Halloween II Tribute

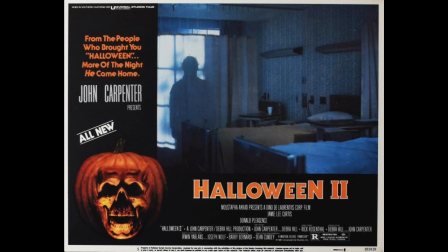It's unfortunate Carpenter himself has been a vocal critic of this film, his last writing collaboration with Deborah Hill. But artists aren't always the best judge of their own work, because it's impossible for them to be objective.
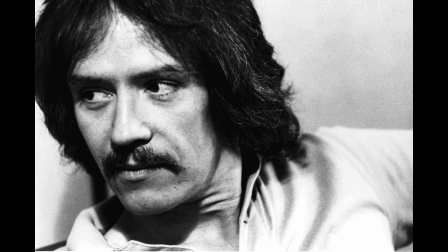Carpenter didn't want to do a sequel, and felt he was only doing it for the money and career leverage.
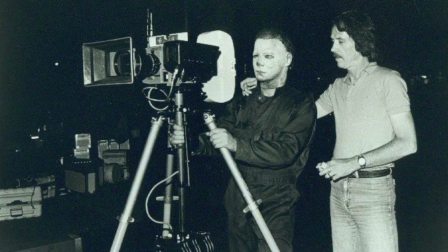On top of that, he begrudgingly had to go in there and save the film, after being displeased with director Rick Rosenthal's rough cut.
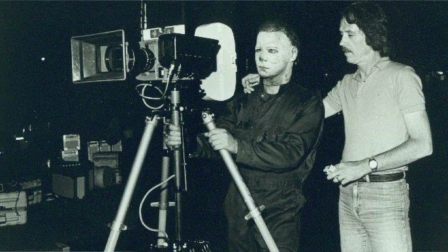As stated before, Carpenter had to write and direct several new scenes, and be more hands-on in the editing than he had originally planned.
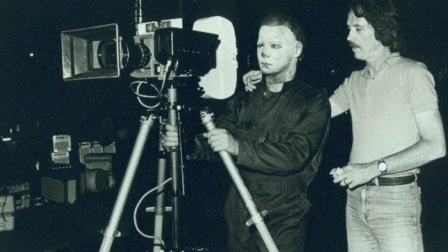For these reasons alone, I think Carpenter's opinion of the film was forever soured.
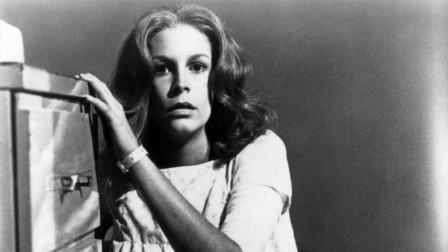For the record, Jamie Lee Curtis has said she likes Halloween 2 and thinks it's a good film.
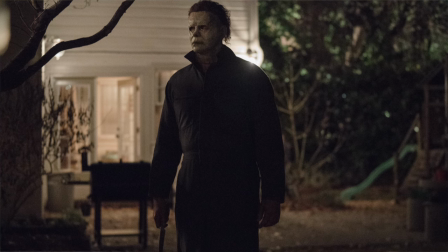Numerous fans agree with her, and I was not alone with being annoyed by the decision to recon the series to ignore Halloween
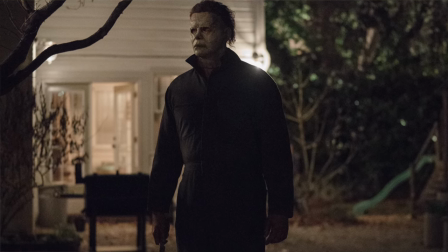2 and reimagine Michael Myers as a random killing spree murderer with no discernible motivation.
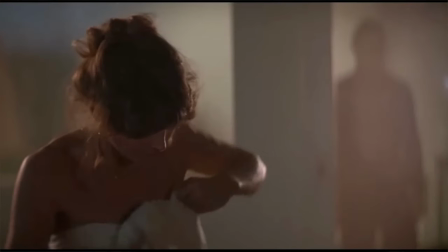Although this might work better with the current times, it's ultimately not as twisted and provocative as the Michael in the Carpenter Hill films.
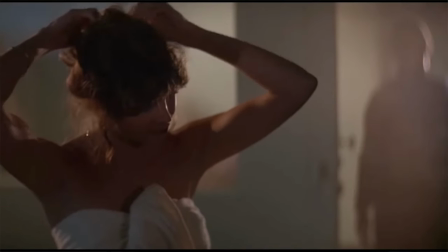Of course, we live in the age of mass shooters,
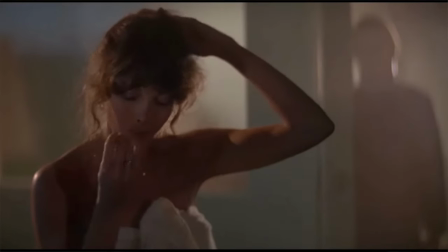and the idea of a serial killer who were often acting out some dark sexual impulses seems like less of a threat today.
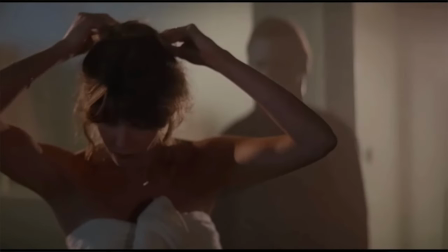But in the late 70s and early 80s,
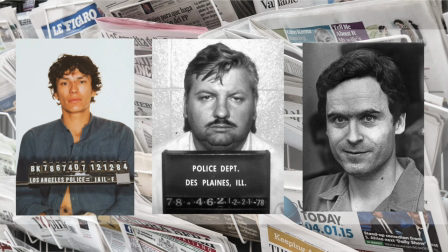the headlines were dominated by serial killers whose psychosis was often intertwined with sexual deviancy of some kind.
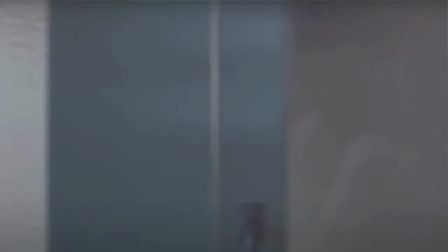It might appear like tasteless exploitation to have a slasher killer stalk a woman undressing in a film these days,
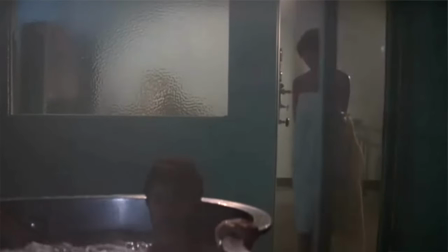but this was a reflection of the current fears of the day. This is one of the reasons why art should be viewed in the context of the time in which it was created.
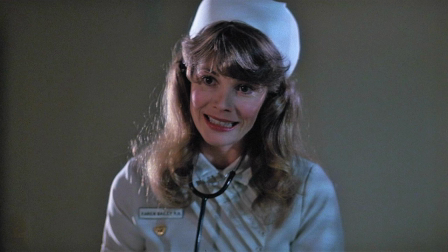Halloween II is a horror film from 1981 and of 1981,
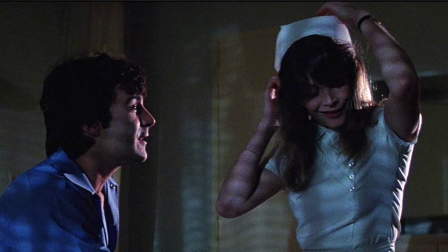and to understand it is to also understand our culture at the time.
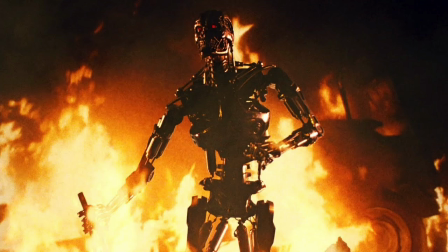Also, it's worth noting the influence this film appeared to have on James Cameron's original Terminator.
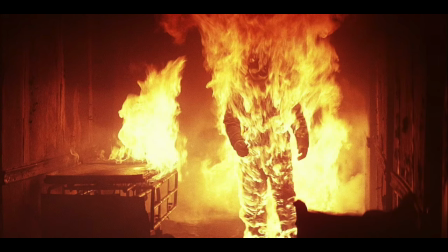From a similar scare at the end, and the overall presentation of the shape as a relentless, unstoppable force is very proto-Terminator.
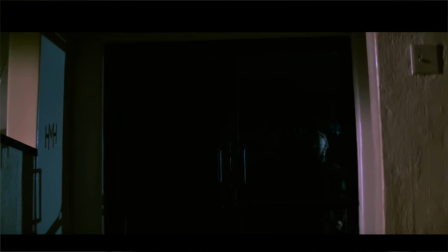This isn't the 1970s-style boogeyman of the first film.
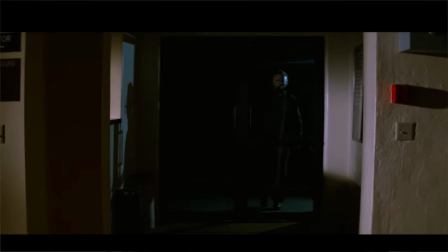This is a full-out, 1980s type of antagonist that's a more visceral an even greater physical threat.
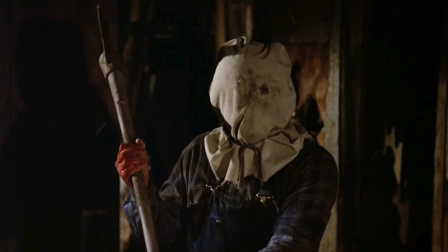In addition to inspiring the Terminator, note how Jason is portrayed in the Friday the 13th film released prior to Halloween 2 versus
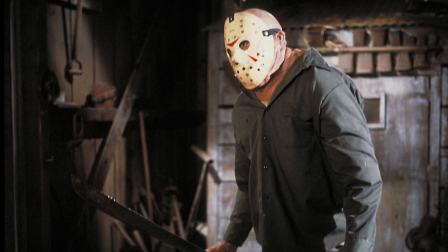the drastically different way Jason is portrayed in the Friday the 13th film released afterwards.
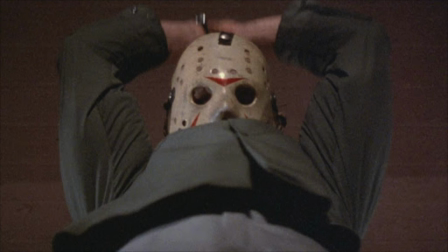It's clear from the timeline that the more pumped up and iconic Jason is
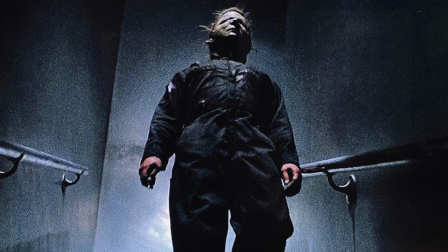modeled after the Michael Myers of Halloween 2 rather than his original incarnation.
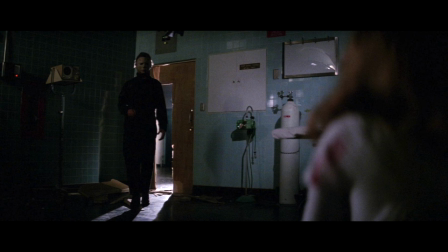Whether you think it was a good thing or a bad thing, Halloween II was a far more influential film than it's given credit for.
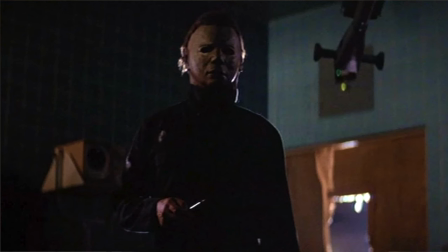Like the first film, it redefined the horror genre and inspired much imitation.
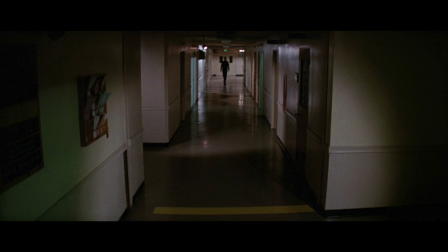I also find Halloween II scarier than the original. The isolated hospital in the dead of night is a great setting for a horror film.
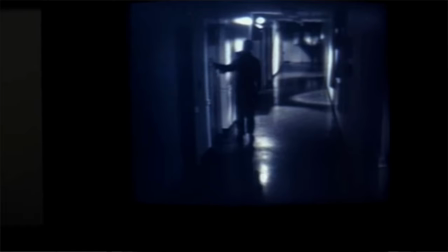In one of my favorite scenes, the camera stays on the hospital's video monitor and we see Michael walk into one of the rooms.
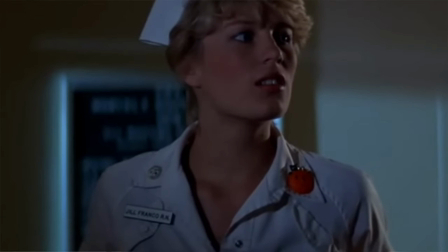Seconds later, one of the nurses walks off the screen and then appears on the video monitor, and we realize, oh my god, she's just inches away from Michael Myers.
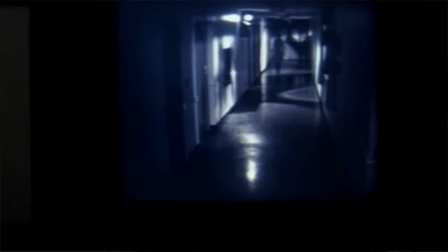Fun stuff, and evidence of a true Hitchcockian craftsmanship.
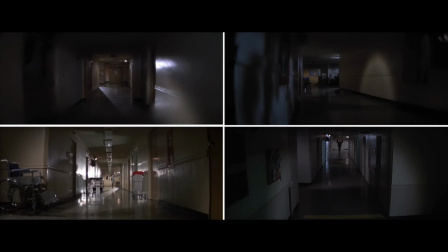This film plays with space and time to manipulate us, makes us squirm in our seats.
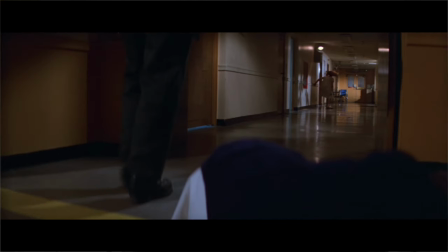Also, the fact that Halloween 2 hits the ground running, and Michael grows more bloodthirsty as the night goes along,
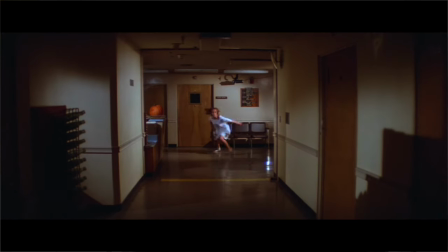creates great tension, and a feeling of increasing dread.
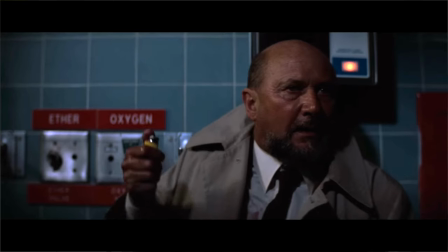Finally, what I love most about the film is that it has a definitive ending.
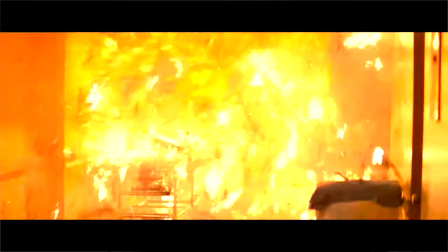Dr. Loomis and Michael go up in a blaze of glory. Dr. Frankenstein in monster style.
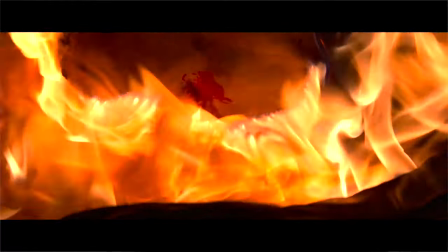And we can pretend all the other sequels don't exist.